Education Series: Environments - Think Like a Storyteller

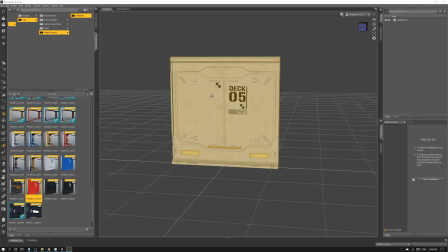[8:13]
Now we have to select the object. So if we have nothing selected and I double click on this material to apply the material to panel 13, we get an error.
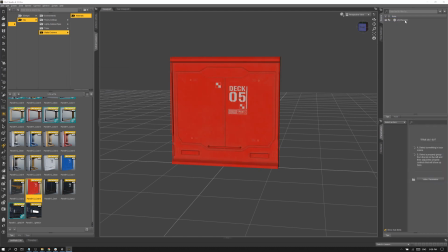[8:21]
So it'll toss us an error, nothing happens. But if we select the panel and then now double click color 3, boom, now it's changing, right? Another way we can select it, remember, is in the scene folder, and then we can grab panel 13 dark.
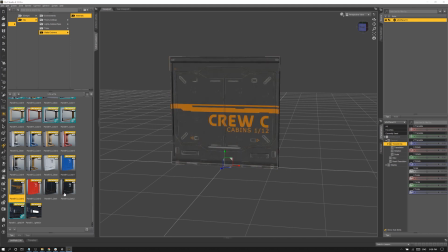[8:34]
But what I want to highlight is look how aesthetically different these are. Look at the tone you're getting.
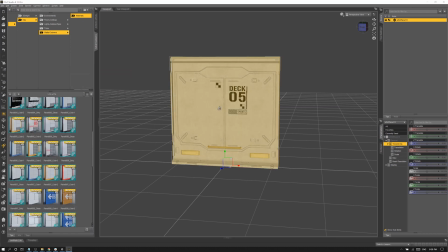[8:41]
Like, it just so different, completely different feel. You got like the Mass Effect vibe, and then you got a little bit more of a cleaner vibe.
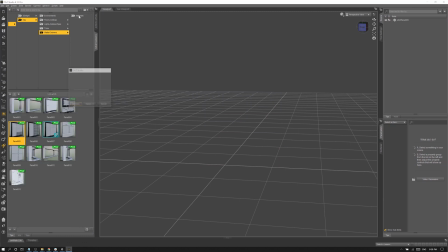[8:50]
And then we got, look, so now let's look at panel 5 back in our walls.
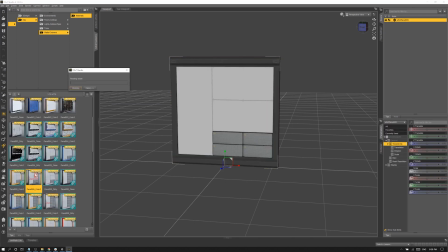[8:55]
Load panel 5, and then go into materials, and now look at these guys. And grab this guy, color 3. And it has this really cool decal, or we can load this one, which is a little more plain.
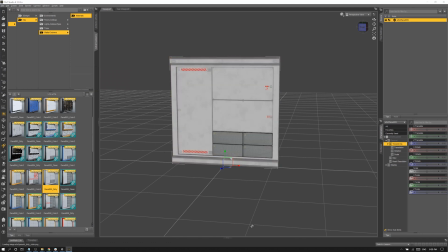[9:10]
But we have the clean versions, we have the dirty versions. Look at this one. It's all like mostly white, but it's chewed up a bit. Completely different aesthetic. Each compartment has a label, so it feels like compartments, not a wall.
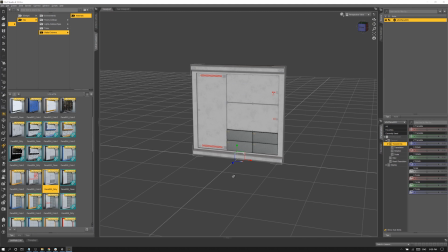[9:24]
So it just means we have so much flexibility with this kit. And what we got to do, and when you just look at these things and plan out your set, you want to be deliberate. You want to think like you're the director, the cinematographer, the set deck, all rolled into one.
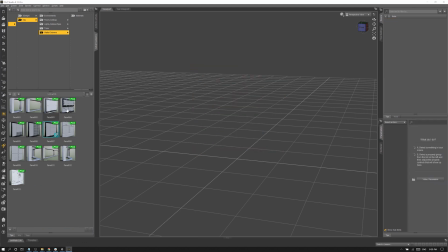[9:39]
And so you want to think like, the purpose of these things, like if I'm going to load a couple different panels to give you examples.
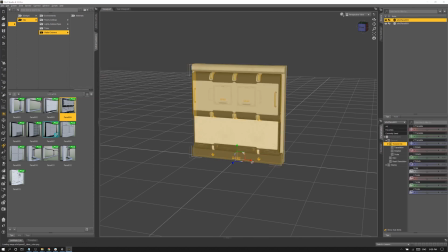[9:48]
So like if I load in panel 3 and panel 4,
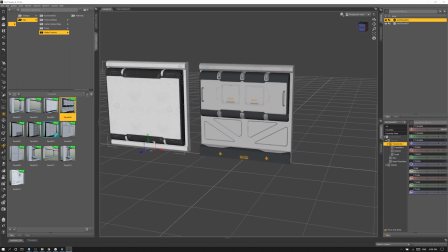[9:54]
I'm going to show you how these objects can give you a completely different feeling.
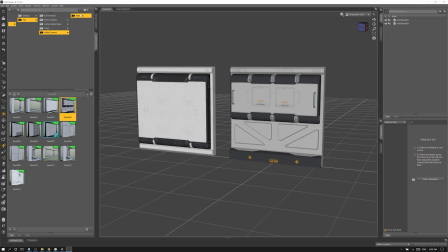[9:58]
So So if we look at these guys in isolation, they look like they're from two very different movies, right? Like two very different sci-fi.
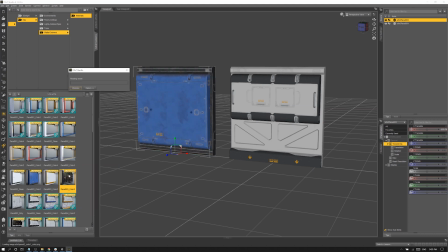[10:08]
Now, if we grab this guy and apply this decal, all of a sudden it has a completely different vibe.
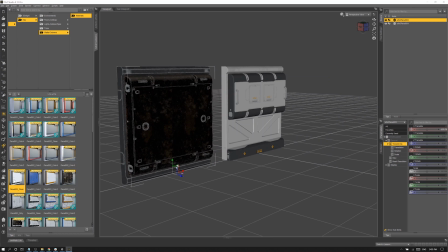[10:17]
Like this heavy industrial, like military installation look.
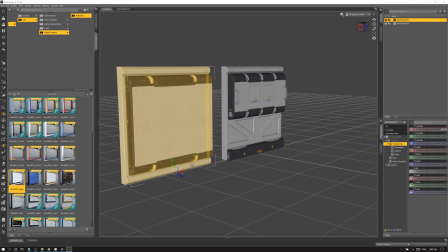[10:22]
Like it's just been old. It's been beat up. It's whereas like this has this clean and like starship, like almost like International Space Station look.
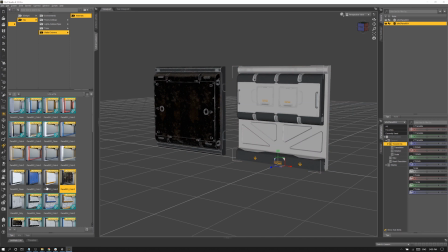[10:32]
It's almost like Star Trek versus Star Wars, right? And so these are the choices you get to make. And then with this guy over here, same idea, right? This looks like a couple panels, but if you change it to this one, now all of a sudden it's a little bit dirtier and like it's almost Half-Life looking.
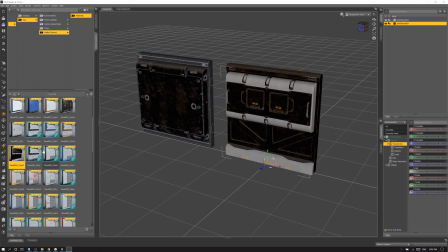[10:48]
And then this one, well, now it's completely inverted, dark, like looks almost like an engineering deck setting the mood, right?
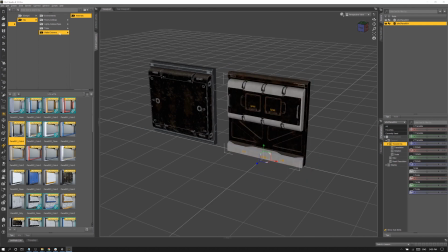[10:57]
So one of the things important that I really find helpful when you're designing anything,
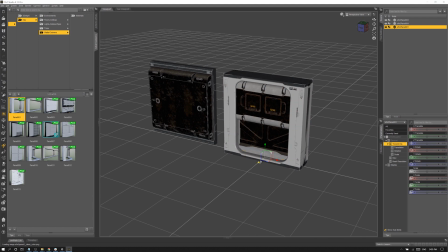[11:03]
and in particularly when you're dealing with 3D and assets and environments and trying to come up with a plan on how to build out a set,
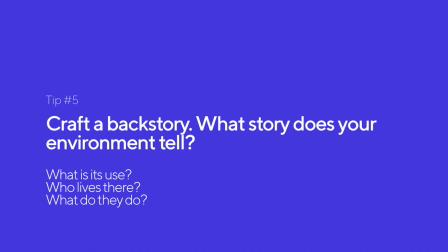[11:11]
is to come up with a backstory, right? Like really decide what it is.
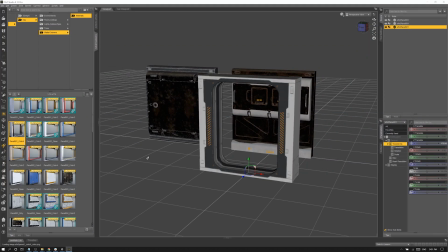[11:16]
Where is this place? What is its use? Is it a starship? And if it's a starship, is it a research facility? Is it a military ship? Is it a medical ship? If it's a station, what's the station's purpose?
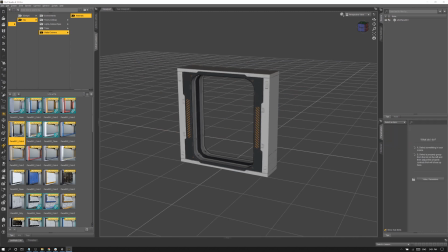[11:29]
If it's an installation on a planet, like how long has it been there? Is it new? What is it? Who lives there? And what do they do? Because if you have that in mind, you can start thinking a little more broadly, right? Like if this here is a door or just a hallway,
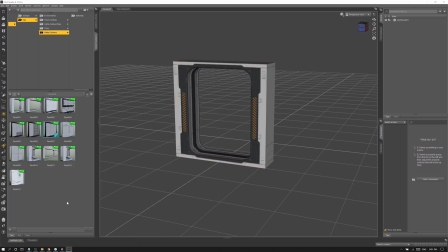[11:46]
maybe this line is like a safety hatch and it's always open and only closed when it's important. But maybe if this is a door on a ship or into a cargo bay, then maybe we want to grab one of the other walls,
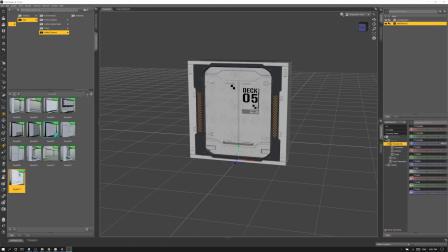[11:57]
like panel 13, for example, and we want to put it right inside.
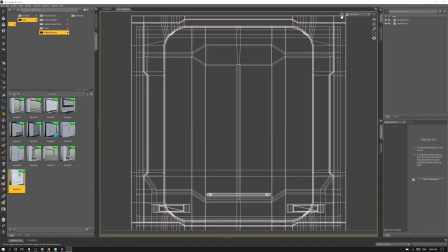[12:07]
Forgot to mention in the parameters, this gray one is uniform scale.
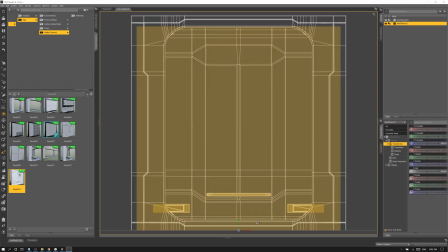[12:11]
So now we go to auxiliary viewport and we hit control click and then hit control F. And we can actually see how this lines out.
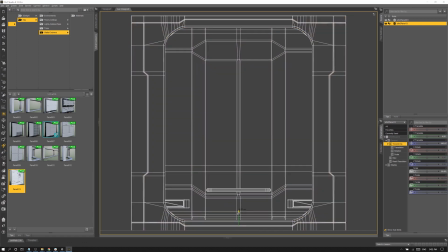[12:18]
We're going to go to hidden line removal so we can see the depth.
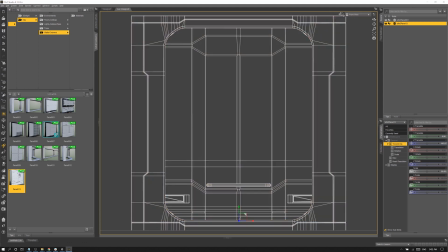[12:20]
And then we're going to just pull it up because we have a gap at the top and we lift it up to close that gap.
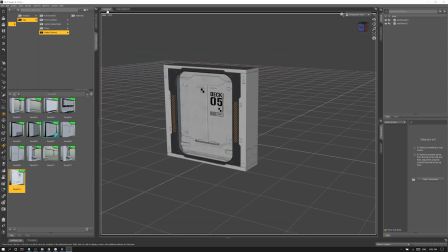[12:26]
So now the door fits inside our new door frame. Switch it to wireframe.
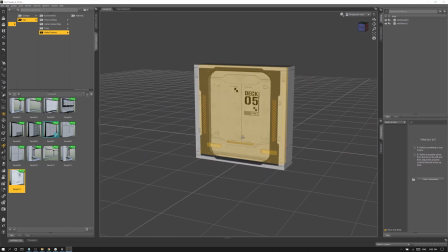[12:32]
I really like this auxiliary viewport in wireframe personally because I can look through walls and stuff. It's really handy.
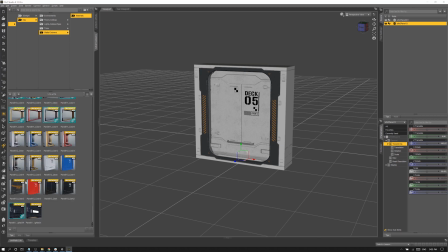[12:37]
So now we have this really cool looking like hatch door.
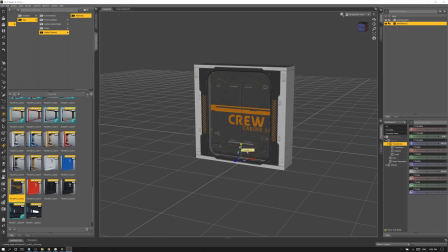[12:42]
And if we go to materials and go to panel 13, we'll see what we can do with it. Well, now look at that. Like we can even set it so it's slightly open.
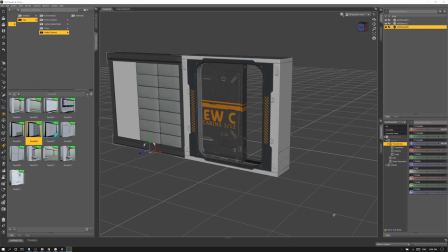[12:53]
So now what I'm imagining is that's a half open door
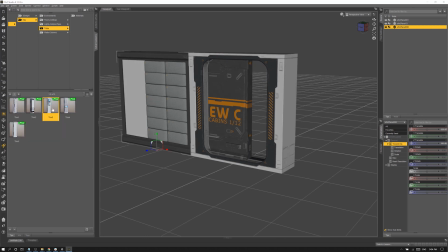[12:58]
to the crew quarters, section C. And for some reason, you know, that was blocked off. It can't open all the way. Like then we can grab a trim, this guy here.
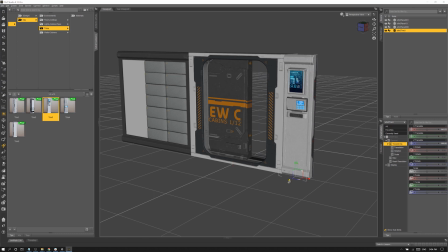[13:11]
The trims are nice because it gives you a little break in the repetitive aesthetic and like creates interaction and gives you a sense of what's there. Like this trim's awesome because it's one of my favorites, because in this scenario, this trim looks like it's the controls for that crew door, right?
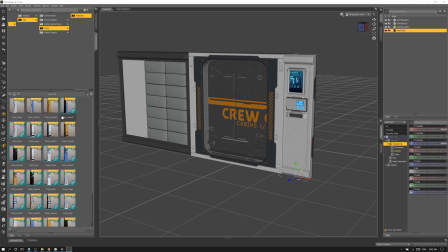[13:31]
So we can reset our door. And let's see what we have in the materials for this guy here. Let's go with black because we're just going for that kind of darker aesthetic.
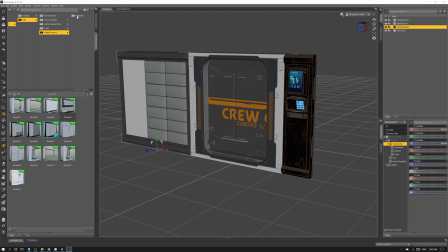[13:41]
See, now, like, things aren't going well in this station. Like, it feels old and run down.
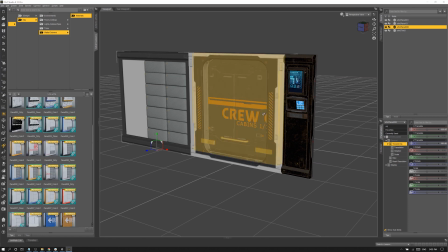[13:47]
Wherever we join this story, something went wrong.
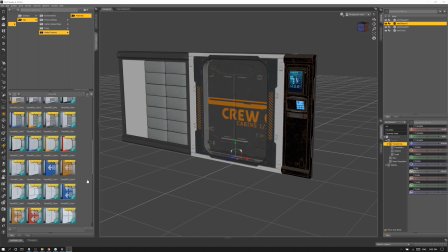[13:51]
I would imagine that this is, like, a little derelict
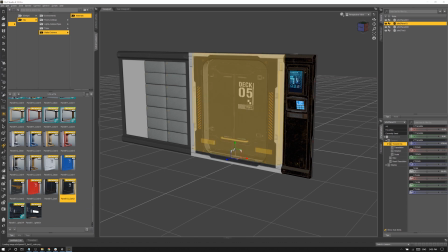[13:59]
or everything's not quite going well or what it seems in this station.
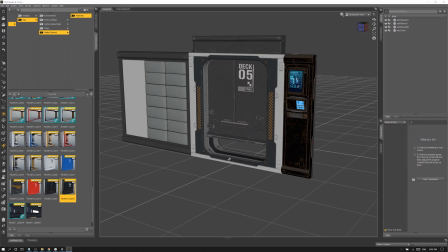[14:03]
Maybe we change this to the black. And now it looks more like a cargo bay hatch.
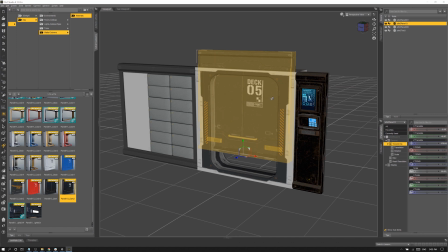[14:10]
But... and you got the big handle there, which kind of works. Yeah, so you kind of get what I'm getting at here, right?
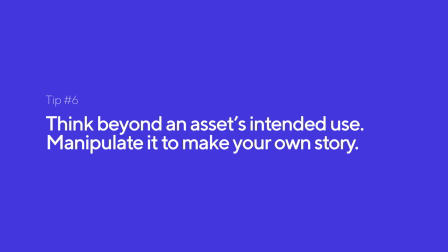[14:16]
Like this wasn't necessarily what this was designed to be. It was designed, like this here was designed to be a wall, not a door.
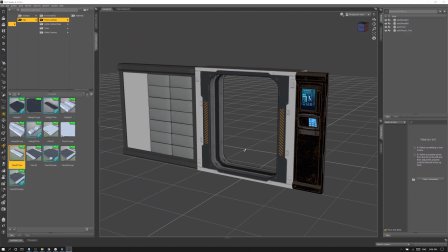[14:24]
But if we think beyond how things are just presented, and if we look in the trims, and we look at the floor and the ceilings, there's these trim panels here. Well, we can use this same thing. We can rotate it.
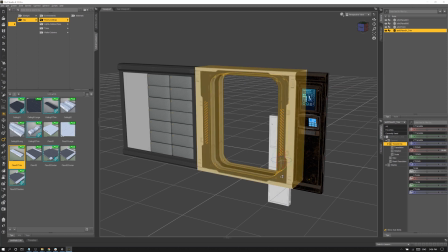[14:38]
And then we're going to use S, right, for that script we installed that gives us the incremental rotation.
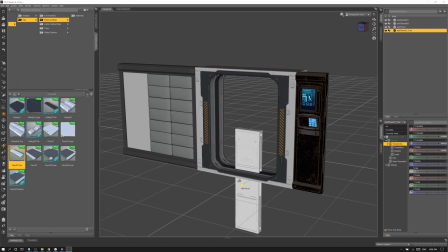[14:43]
Super powerful. So we know we're exactly at 90. And we don't have to eyeball or type anything in.
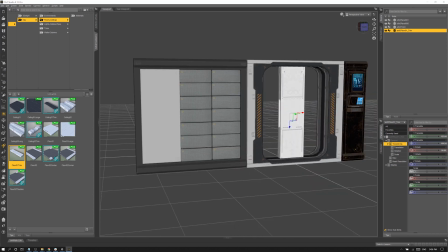[14:49]
Just a little bit faster. Move this forward. Remember to line it up with that line again.
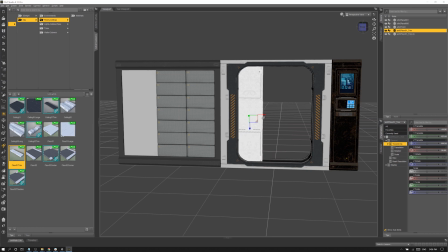[14:55]
Now we can set this panel up like a couple Star Trek doors. And right.
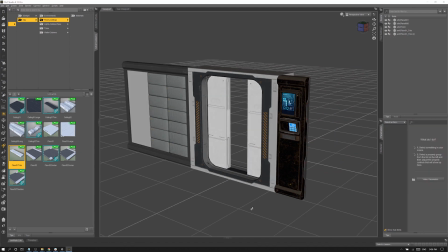[15:02]
And so now maybe it wasn't designed to be a door, but because it's just a trim, but it works perfectly fine as a drawer.
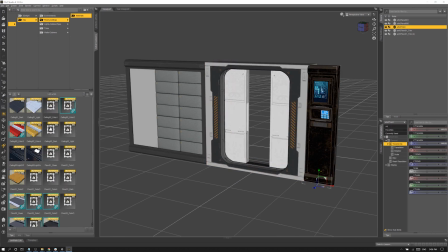[15:08]
And so these are the things that you can do when, you know, like I said, throw the Lego pieces on the floor and look at everything and go, what am I looking at here?
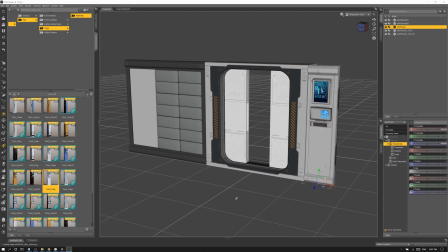[15:17]
What can I play with? What can I really do that drives my story forward and tells, you know, reinforces the story I want to tell, not necessarily what I've been provided. And that's what I really wanted to show you, is how to load up materials, use some of these controls to move things around.
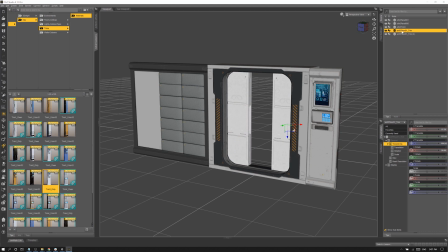[15:36]
And one thing you're going to want to do when you're making scenes is you'll probably want to make sure your naming convention is clean. So you know, when I'm duplicating to make the floor, I would actually rename that so it's clear what it is. And I'd actually take the prefix off, SMF3.
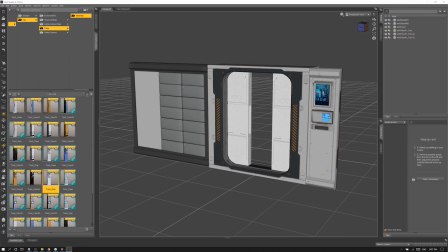[15:53]
But now if you do that, you got to do it on all of them, because when it duplicates, you want it to show how many you have, because later it's super helpful. So the reason we get rid of SMF3 is so later I can just type panel 01 in the search up here and I can see it.
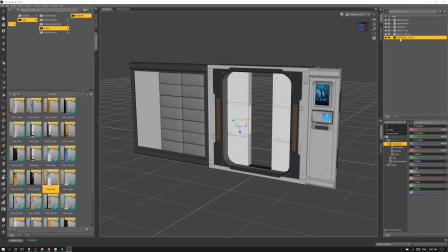[16:09]
Although, because right now I don't. So if I get rid of the SMF3, like I said, on all of these, I can just show you how that works. Now, if I search floor one, I can get all the floor one I want, and I can select them all at once.